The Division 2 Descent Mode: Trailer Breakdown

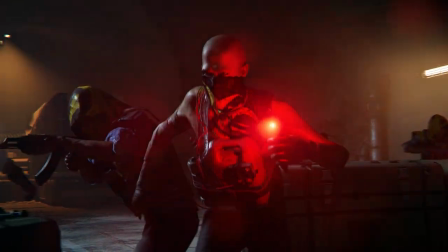Let the sick this take down!
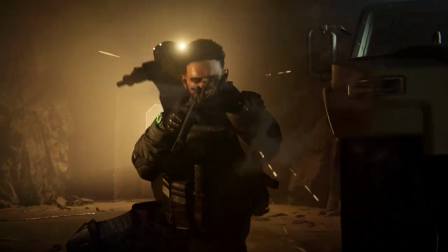Hello everyone and welcome to the Descent Game Mode trailer Breakdown. I'm Daria Ilinen, the community developer for Division 2 and today I'm joined by our favorite product director Morten Ryberg who is gonna get into all the details and show us how the trailers are made. Hello Morten. Hi Daria, thank you for having me here at the lovely Massive Studio. Always.
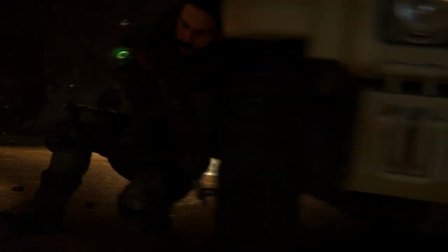Okay, let's get into the breakdown. To me, as a player, as a consumer, it's important to be hooked up in a few first seconds.
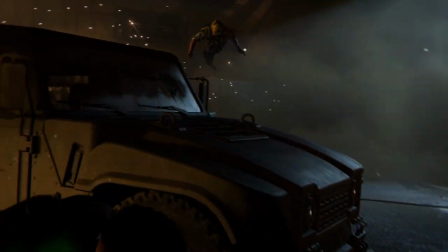And I think what we see here, the green watch.
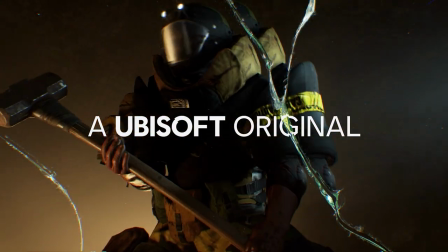Yeah, I'll say the green watch is potentially not the most important thing here. Right here, we are just trying to establish what is the division.
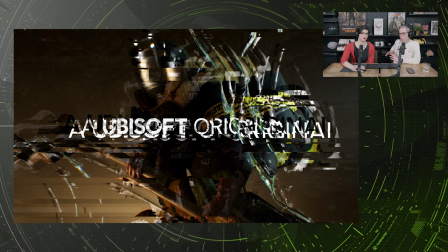So from the get-go, it's very obvious that it's a trailer for that product.
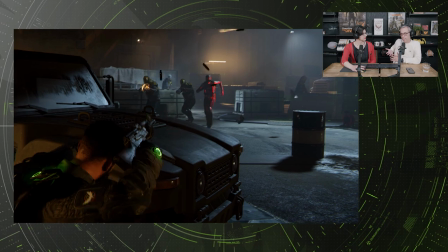so it shows here an agent clearly visual with the tech
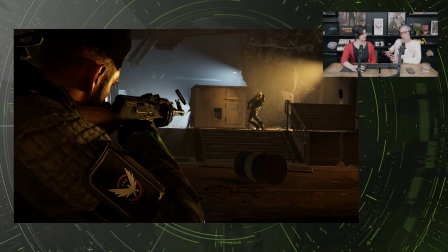and in combat with some of the known NPCs factions from the game so just to and yes we are action from the get go because we know that the intention span is very very short if we don't you know capture them immediately so that's like the first couple of seconds is really trying to establish
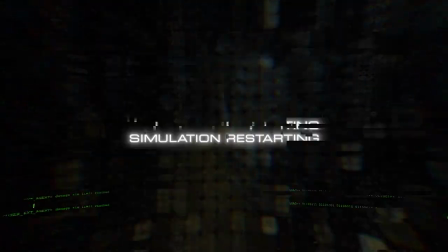you know who are we we are the Division 2 And then the shot we see on screen right here. So that's really the only way that we felt we could show the roguelite mode,
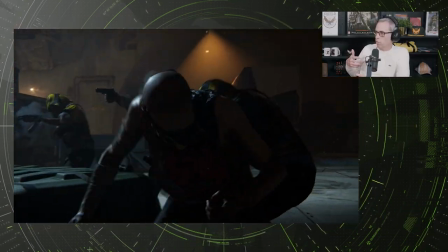meaning that it's a mode where you have to play it over and over, and it's okay to die,
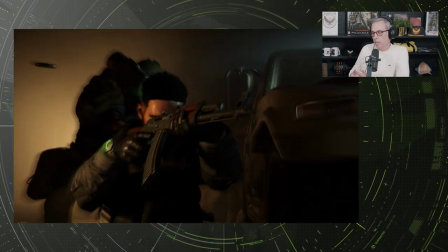because normally we don't show agents dying in our trailers. But since it's such an integral part of a roguelite mode, it was important to feature that in a way that it makes sense that it's part of the journey, basically. So here we can not only see the gameplay, but the short glimpse at the story and how the mode plays. Yeah. And then we get to the point that you mentioned. The Greenwatch.
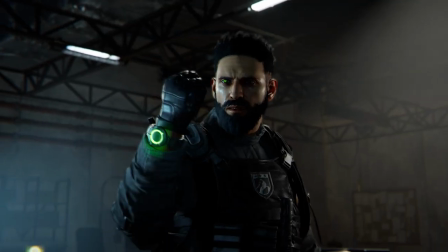The Greenwatch, yeah. And really in those few, few seconds,
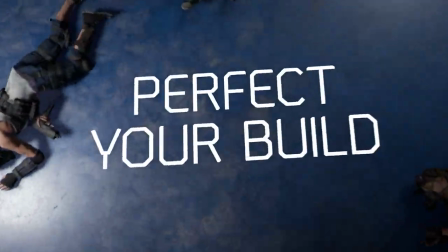we're telling why it's a greenwatch and why
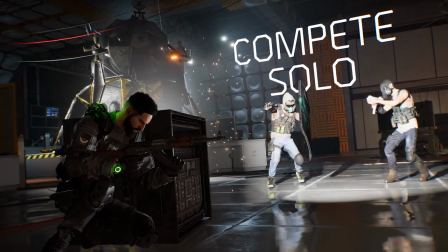you're dying and starting over because it's happening in a simulation.
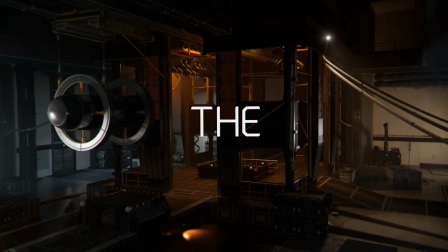It also explains some of the different locations that we're showing in the different clips that we're mixing a lot of different things
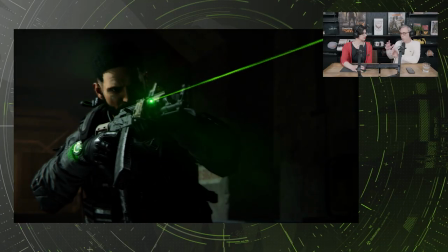into one game mode. So yeah, that's like a few seconds of the trailer that just plants that idea in the minds of those watching. But talking about the green watch again, since the Asian watch is so iconic for the Division 2,
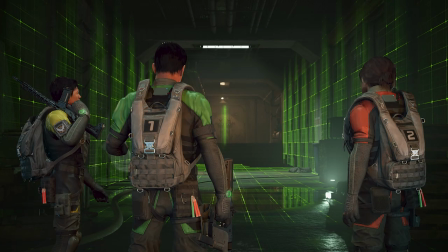it produced a lot of speculations on the community side the first time we showed the key art.
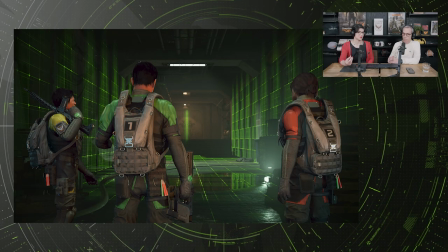And I think to me, it's what hooks me up first and foremost, because I'm actually surprised to see a different color, a completely new color that is supposed to mean the simulation.
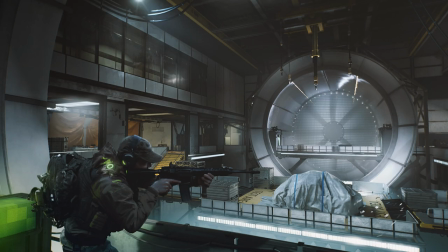Yeah. If I remember correctly, we did tease this in an image on the live stream back in September of 22. We didn't mention it. And it actually took some time for some players to discover that, hey, wait a minute. Maybe this is not just, you know, a concept or a drawing, but actually something that will be featured. and then the speculations really started going in different directions. But yeah, it was a fun little nod to the game mode. And yeah, talking about the simulation,
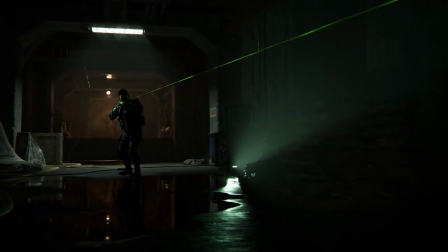that's exactly the part of the trailer where you get to see the most exciting part, at least for me.
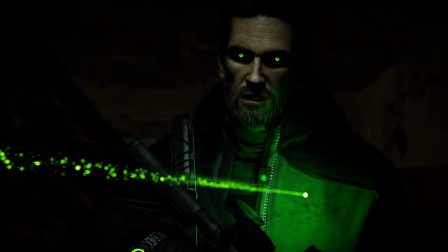It's time to see what you're capable of.
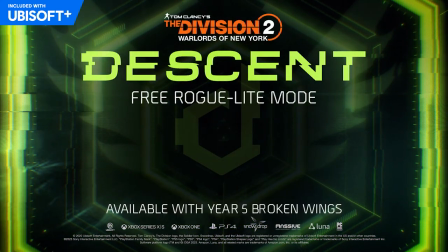Yeah, so if we look at those seconds again,
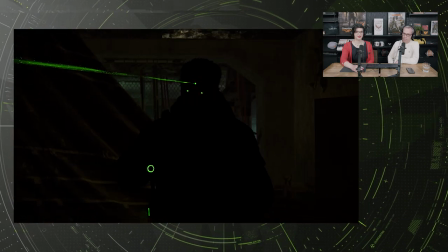Again, it's in a very, very few seconds, we're telling a couple of different things. So this shot right here with the three dots, of course, it's a tribute to one of our friends in one of our other games, Sam Fisher. And this basically is trying to indicate that this whole game mode takes place in an NSA research facility. So basically the lore on this descent game mode is the AI that is testing different combat techniques and trying to learn from agents. And the NSA has been doing a lot of tests and research on this.
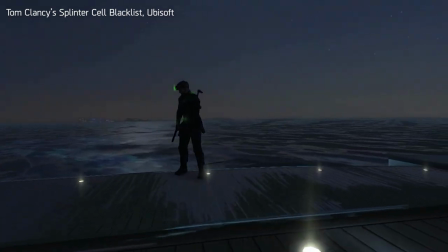And NSA is being the Sam Fisher and Third Echelon Universe. So that's what we're trying to just do a very, very short indication of in this particular shot.
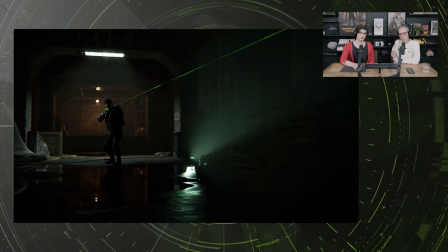And then, of course, it fades into a very well-known antagonist.
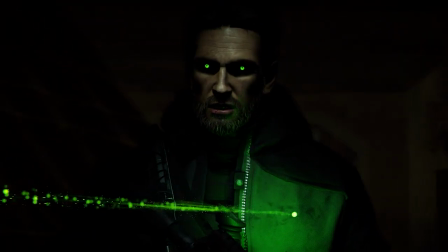So this is the player, and then Aaron Kina. So those few transitions here is that the nemesis fight, so the boss that you're trying to get to in the game mode is a replication of the different talents and the builds that you've accumulated over that playthrough. And that replicates and is, you know, we're trying to show that by you meeting yourself.
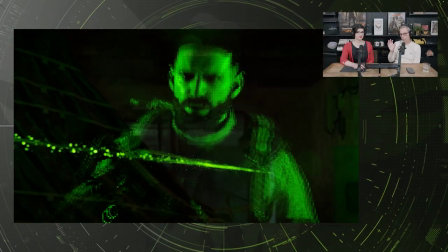But you will take, or that AI will take the visual representation of one of the main bosses from the game. And in this shot here, it's Aaron Kina from Waters of New York. So yeah, there's a lot going on when you dig into it and beneath the surface. I'm sure, you know, you could watch this and be super happy just by, you know, seeing, oh, right, that's Aaron Kina and three dots is perfect.
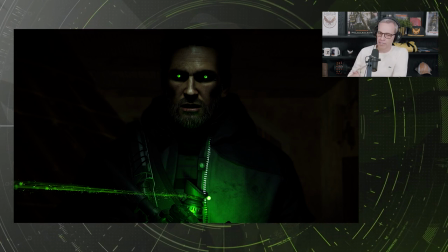Thank you. But, you know, that goes a lot of thinking into actually making these shots and tie them all together. You know, we also need to add. And so, you know, telling a story inside the game engine has its limitations, of course. So we can't really just play it because that would be boring. And so we also need to add elements in order to really emphasize what it's all about that you won't see in the game. There are some, if we take a look at one of the first scenes where he pushes the button with the green watch,
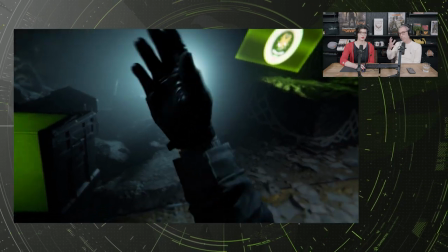So this simulation, the screens, the animation of the watch, it's all been added in post-production.
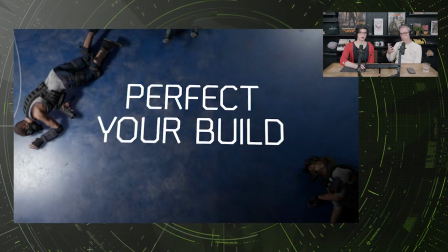The room is real. That exists, and it is one of the entry rooms or the lobby rooms of the game mode. But we're adding some details to try and tell what's going on because we can't have the bigger storytelling elaborations of what's happening to the players, and we don't have any UI to explain, you know, this is what you're going to do. So we're adding elements to try and tell the same detail or give the same kind of information to the player, but, you know, in a very, very few seconds, and only with visuals that actually pleases and fits into a trailer.
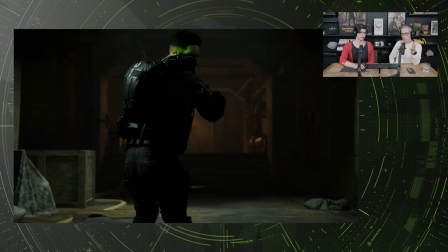The same is also going on with after the Kina shot.